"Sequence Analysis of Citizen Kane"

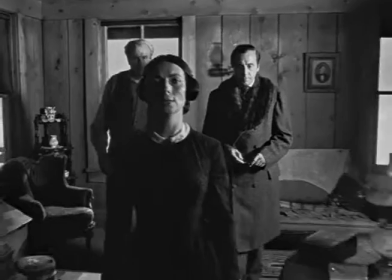As the tracking shot continues, young Kane continues to be seen in the background for almost the entirety of the conversation between the other characters.
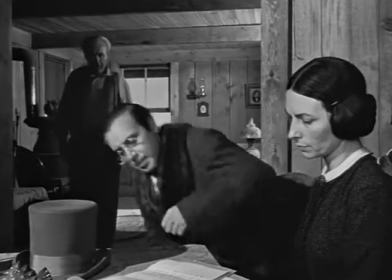This technique once more serves to show that, although Charles is still in the frame, he has been pushed to the background, or the back of his parents' mind.
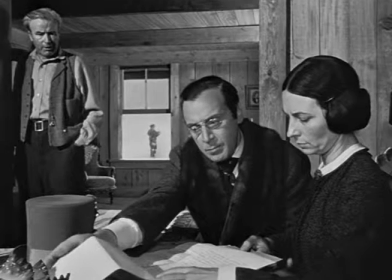What is perhaps most notable about this shot is the use of depth and multiple planes of action. Orson Welles was one of the first filmmakers to use a deep depth of field, developing new lenses in order to accomplish the look he had envisioned. This shot is a perfect demonstration of this technique, with Kane's mother and Mr. Thatcher in the foreground,
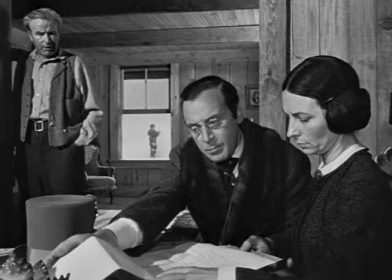his father in the midground, and Charles in the background, all in crisp focus. Having the separate planes of action shows the hierarchy of the characters, where the mother is in control, the father is on the sidelines, and Charles has no part in the decision being made.
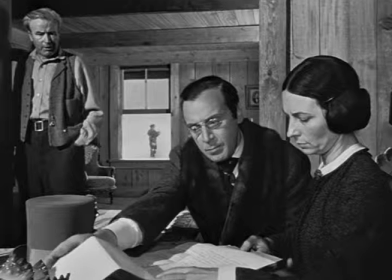Furthermore, the use of character proxemics shows Mrs. Kane and Mr. Thatcher very close together, and slightly distanced from Mr. Kane, demonstrating that Mr. Thatcher and Mrs. Kane are the only ones who truly play a part in the decisions being made.
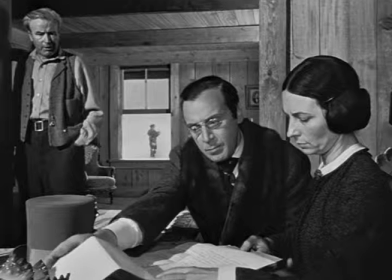The power struggle is also shown in the composition of the shot, with the father on the left, the mother and Mr. Thatcher on the right, and Charles, who is the source of the argument, in the center. We need to remember this for a shot that appears later in the film as well.
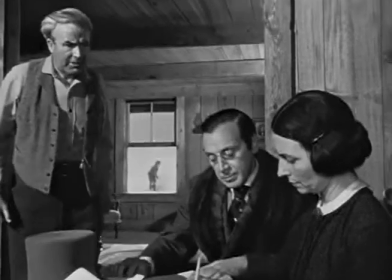As the conversation progresses, the camera tilts up to reveal Mr. Kane at a low angle as he makes an attempt to gain power.
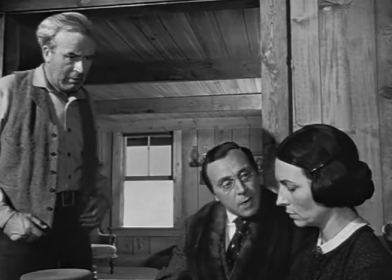However, as Charles's mother speaks and reasserts her control over the situation,
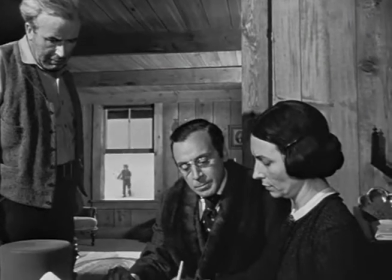the camera switches back to an eye-level shot and the father leaves the frame, now completely out of power.
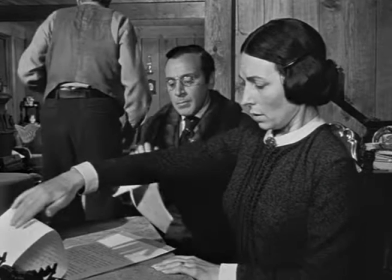Approximately 1 minute and 40 seconds into the sequence, the young Charles is finally covered through the window for the first time. In one regard, his father's movement towards the center of the frame, shielding his son, could demonstrate his protective instinct and his attempt to shelter his son from the decisions being made.
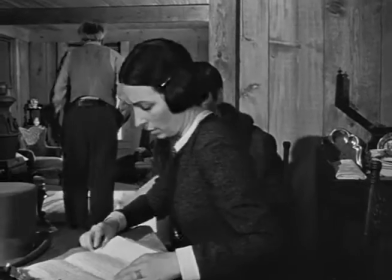Charles's father also closes the window at this point in time,
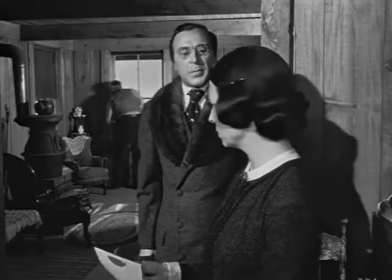trying to allow his son the comfort of ignorance and not having to listen to the fact that his parents are deciding to send him away from home.
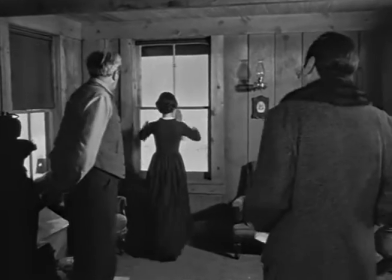Almost immediately after this, Charles's mother returns to the window and opens it again,
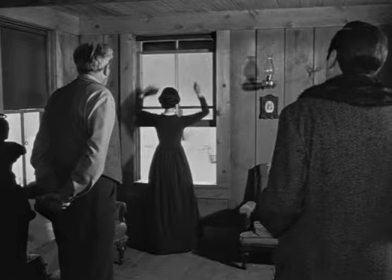both demonstrating once more that she has the power in the relationship between her and her husband, and attempting to bring Charles back into the decision process. At this juncture, it is important to note that for the past 2 minutes, there has been a single continuous shot. What this serves to accomplish is a sense of continuity and flow.
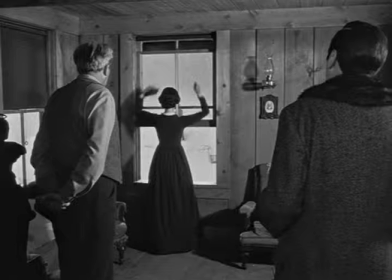By not interrupting the sequence with edits, the tension is retained and the camera is unobtrusive, keeping the audience's belief suspended.
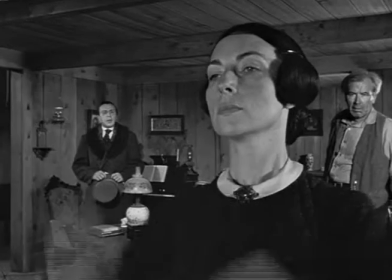As we see the first edit in almost 2 minutes, there is a sharp contrast to a close-up on Mrs. Kane's face as she communicates with her son.
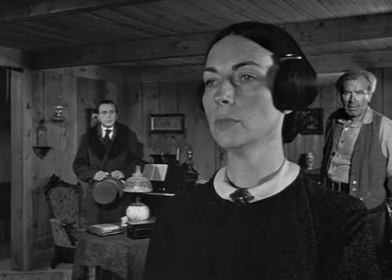The slight low angle puts her in a position of power, and the fact that young Charles is not at all visible once more demonstrates his exclusion from the decisions being made and his separation from family members. Mrs. Kane is in the foreground, with Mr. Kane over her shoulder to the right, and Mr. Thatcher in the background to her left.
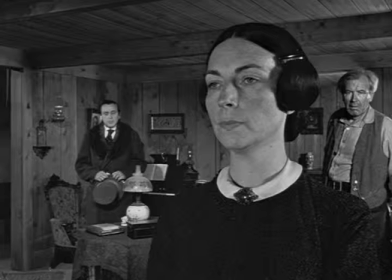We are reminded of the symbolic angel and devil on one's shoulders that is meant to demonstrate the dissonant sides of the human conscience.
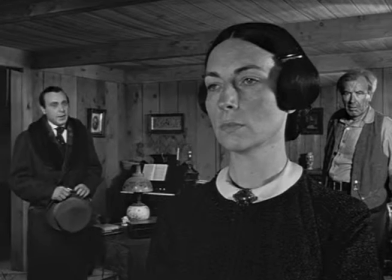As Mr. Thatcher speaks and his opinions begin to be heard, he moves away from the background and towards the midground over Mrs. Kane's shoulder.
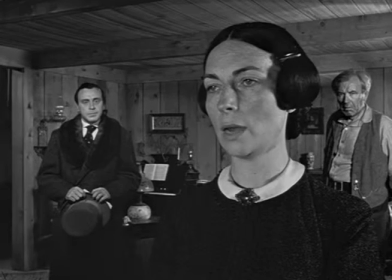This shows a shift in power as Mr. Kane becomes even more helpless in his son's future.
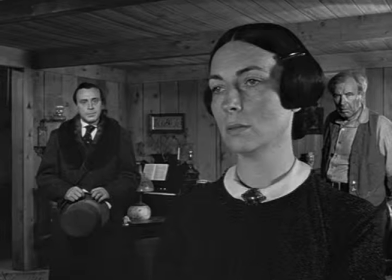As far as lighting, we see that Mr. Thatcher is very evenly lit with a high-key lighting schematic, whereas Mr. Kane is not as evenly lit with a dark shadow cast over the left side of his face. Symbolically, these lighting decisions could demonstrate who is supposed to be perceived in a positive light and who is supposed to be perceived in a negative light.
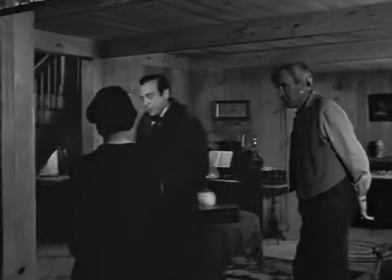Cutting ahead approximately 20 seconds, there is a tracking shot which exits the interior and moves out of the window towards the exterior.
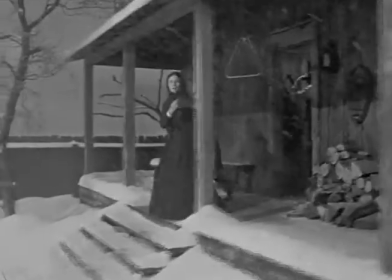Charles Foster Kane enters the screen, holding his wooden sled as his mother and Mr. Thatcher approach him from indoors.
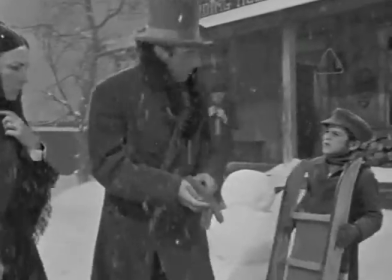Father Kane lags slightly behind, once more reiterating that he is no longer in a position of control.
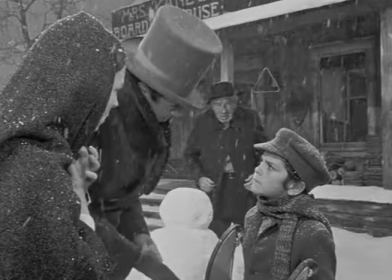In terms of character proxemics, having Mr. Thatcher and Mrs. Kane move in front of Charles gives the audience an impression of him being quite small in comparison.